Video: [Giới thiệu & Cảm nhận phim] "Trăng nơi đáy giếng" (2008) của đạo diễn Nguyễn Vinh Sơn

Chào anh em, thì mấy tuần trước trong cái tuần phim Việt Nam thì mình đã có cơ hội được xem bộ phim Trăng Nơi Đáy Giếng được sản xuất năm 2008 bởi đạo diễn Nguyễn Vinh Sơn. Thì sau khi xem phim xong, mình còn ngồi lại để giao lưu với đạo diễn cùng diễn viên Hồng Ánh của phim. Quả thực thì mình rất là thích cái bộ phim này và theo mình nó là một cái tinh hoa của điện ảnh Việt Nam. Và mình rất muốn giới thiệu với anh em cái bộ phim này vì theo mình nó đã đặt ra cho người xem rất nhiều cái suy nghĩ về tính đa nghĩa lẫn cái nghệ thuật thể hiện trong phim. Thông qua cái xã hội hiện đại của Việt Nam nói chung và cái xã hội hiện đại cùng cái bản sắc Huế nói riêng. Thì chia sẻ một chút thì mình cũng không phải là một nhà phê bình phim, thế nên đây nó chỉ là những cái góc nhìn và cảm nhận của riêng bản thân mình dưới góc độ của một người xem thông thường. Thì bây giờ mình sẽ chọn ra bốn cái khía cạnh để cảm nhận và chia sẻ cùng với mọi người.
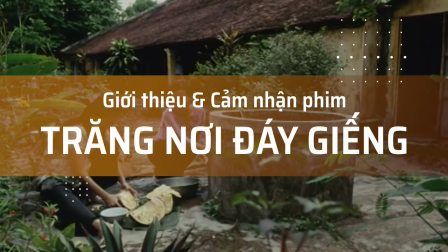Nói qua một chút về cái nội dung của phim thì đây là một bộ phim kể về câu chuyện và về số phận và cuộc đời của cô giáo Hạnh. Thì cô ấy là một người lúc nào cũng chăm sóc, chu đáo, rất là tỉ mỉ cho chồng mình. Và chính vì như thế mà nhiều khi cô ấy quên đi mất bản thân mình và chỉ hy sinh hết cho chồng thôi. Khi có những cái biến cố trong gia đình xảy ra thì cô ấy gần như trở nên là vô vọng và hết sức buồn đau. Và để vượt qua cái nỗi thất vọng này thì cô ấy đã mượn vào tâm linh để cứu rỗi cho cái cuộc đời của mình. Thì mình chỉ kể sơ sơ thôi, mà muốn anh em muốn biết thêm về nội dung phim thì có thể đọc cái nội dung phim mình có ghi trong bài. Bây giờ mình sẽ nêu những cái cảm nhận của mình về bộ phim và chiếu cho mọi người xem những cái cảnh phim tương ứng. Cái khía cạnh đầu tiên mình muốn nói đến ở đây là cái bối cảnh trong phim. Thì phim này được quay ở Huế,
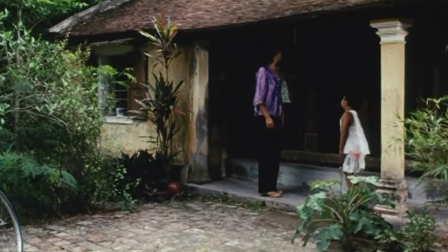nơi nổi tiếng có những cái ngôi nhà vườn mà chúng ta có thể thấy ngay ở ngôi nhà rường mà cô Hạnh và anh Phương, chồng cô ở.
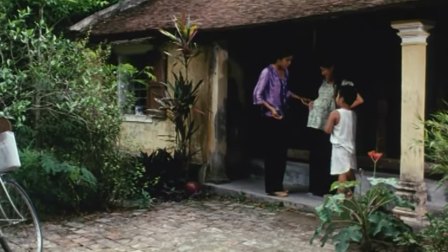Thì cái nhà rường là đặc trưng của kiến trúc văn hóa Huế một thời xưa
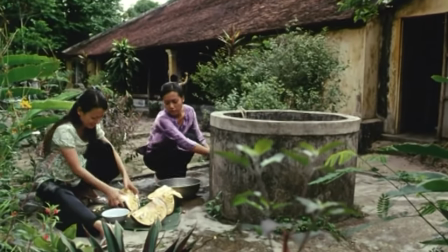cũ và nó càng làm nổi bật tính cách của người phụ nữ xưa nơi cô Hạnh.
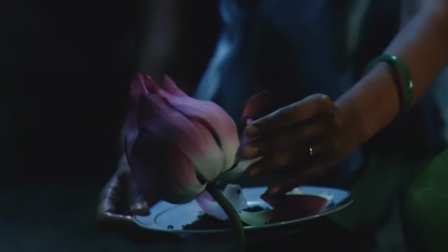Thì nơi đây cô đã săn sóc từng cái bông sen để ướp trà sen cho chồng uống mỗi ngày.
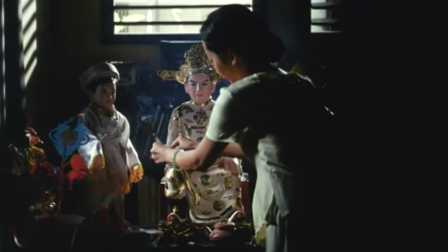Và rồi khi chỉ còn một mình với ông tướng và hai đứa con, người âm, thì cô vẫn tỉ mỉ chăm sóc cho từng cây hoa trong khu vườn rộng.
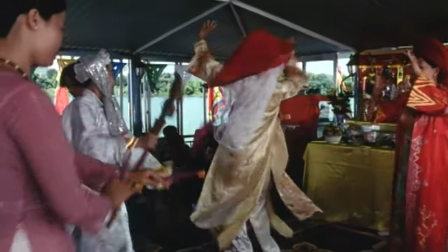Đặc biệt thì Huế còn là một nơi có những tập tục tâm linh, tín ngưỡng tôn giáo, đa dạng và phong phú.
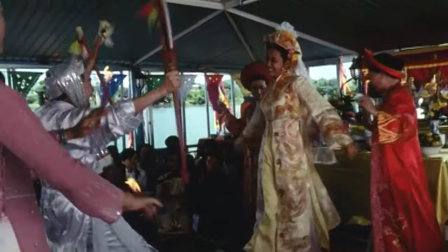Thì trong phim cô Hạnh sau này đã chọn đi cầu đồng, cô chọn tâm linh làm điểm tựa cho cuộc đời mình.
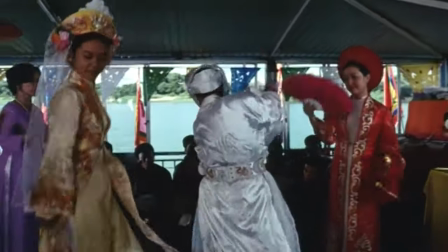Vậy nên Huế là nơi cực kỳ phù hợp để đạo diễn khai thác và đào sâu khía cạnh này, đem đến cho người xem cái cảm nhận thật hơn, sâu hơn cái không khí của bộ phim.
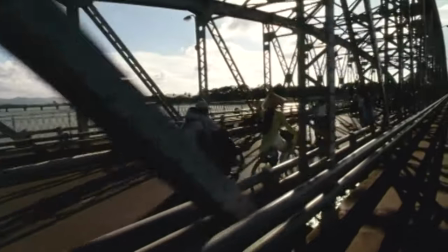Đạo diễn Vinh Sơn cũng có chia sẻ thì phải là Huế chứ không phải là một nơi nào khác tại Việt Nam. Thì qua đó chúng ta thấy cái bối cảnh hoặc cả địa điểm quay phim hết sức quan trọng vì nó ảnh hưởng đến cái cảm nhận và cách hiểu của người xem. Khía cạnh tiếp theo mình muốn bàn đến ở đây là cái mạch của phim. Mạch phim của Trăng Nơi Đáy Giếng khá là chậm.
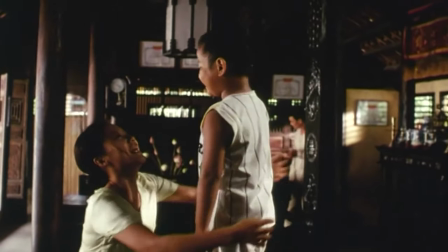Mọi sự việc diễn ra rất nhẹ nhàng và tuần tự. Nó không có nhiều tình tiết gay cấn để đẩy bộ phim lên cao trào, trừ cái cảnh cuối phim.
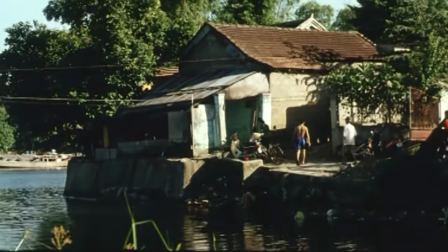Tuy vậy thì cái người xem vẫn cảm nhận được những cái mâu thuẫn và xung đột ẩn mình dưới lớp áo tưởng chừng không dấu vết kia. Và nếu bạn đã quen xem những cái bộ phim có nhiều kịch tính mang hướng tự sự, gỡ rối nút thắt,
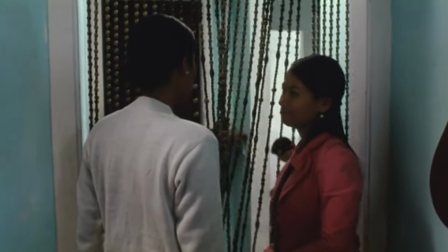thì khi có xung đột xảy ra thì khi xem Trăng Nơi Đáy Giếng bạn sẽ phải kiên nhẫn và lắng lại xuống một chút để theo dõi cái bộ phim này.
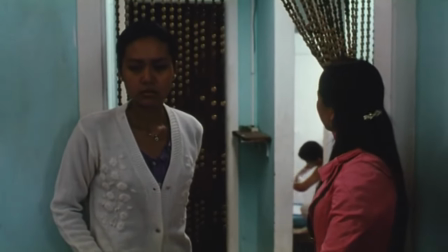Và khi bạn nhận ra được những cái xung khắc âm thầm dưới vỏ bọc chậm rãi của phim thì bạn sẽ thấy khâm phục cách xử lý khéo léo và tài tình của đạo diễn.
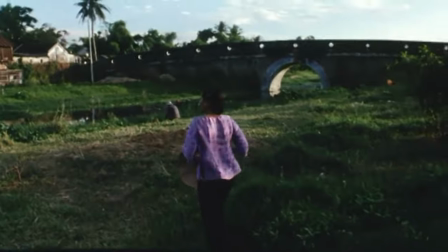Một điểm đặc biệt khác mà mình muốn nhắc đến ở đây là những cái cú máy dài ở trong phim.
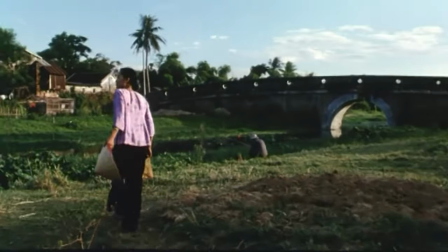Thì trong phim này đạo diễn đã sử dụng rất nhiều cú máy dài, có những cú máy kéo dài tới 3 phút thì mới cắt cảnh.
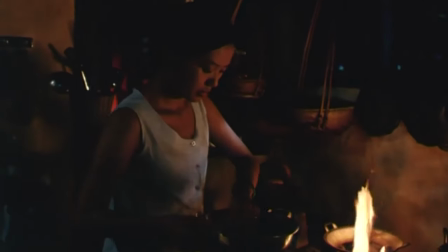Ví dụ như cảnh ở đầu phim khi mà cô Hạnh dậy từ sớm tinh mơ để chuẩn bị trà sen, hay là cảnh cô đi xe đạp đuổi theo con chó.
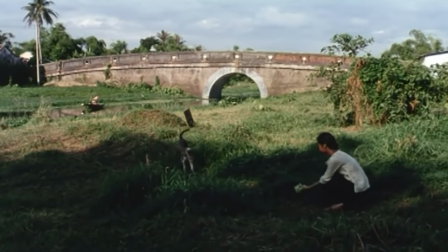Thì cái này đòi hỏi diễn viên phải tập luyện rất là kỹ càng và diễn sao cho thật tự nhiên.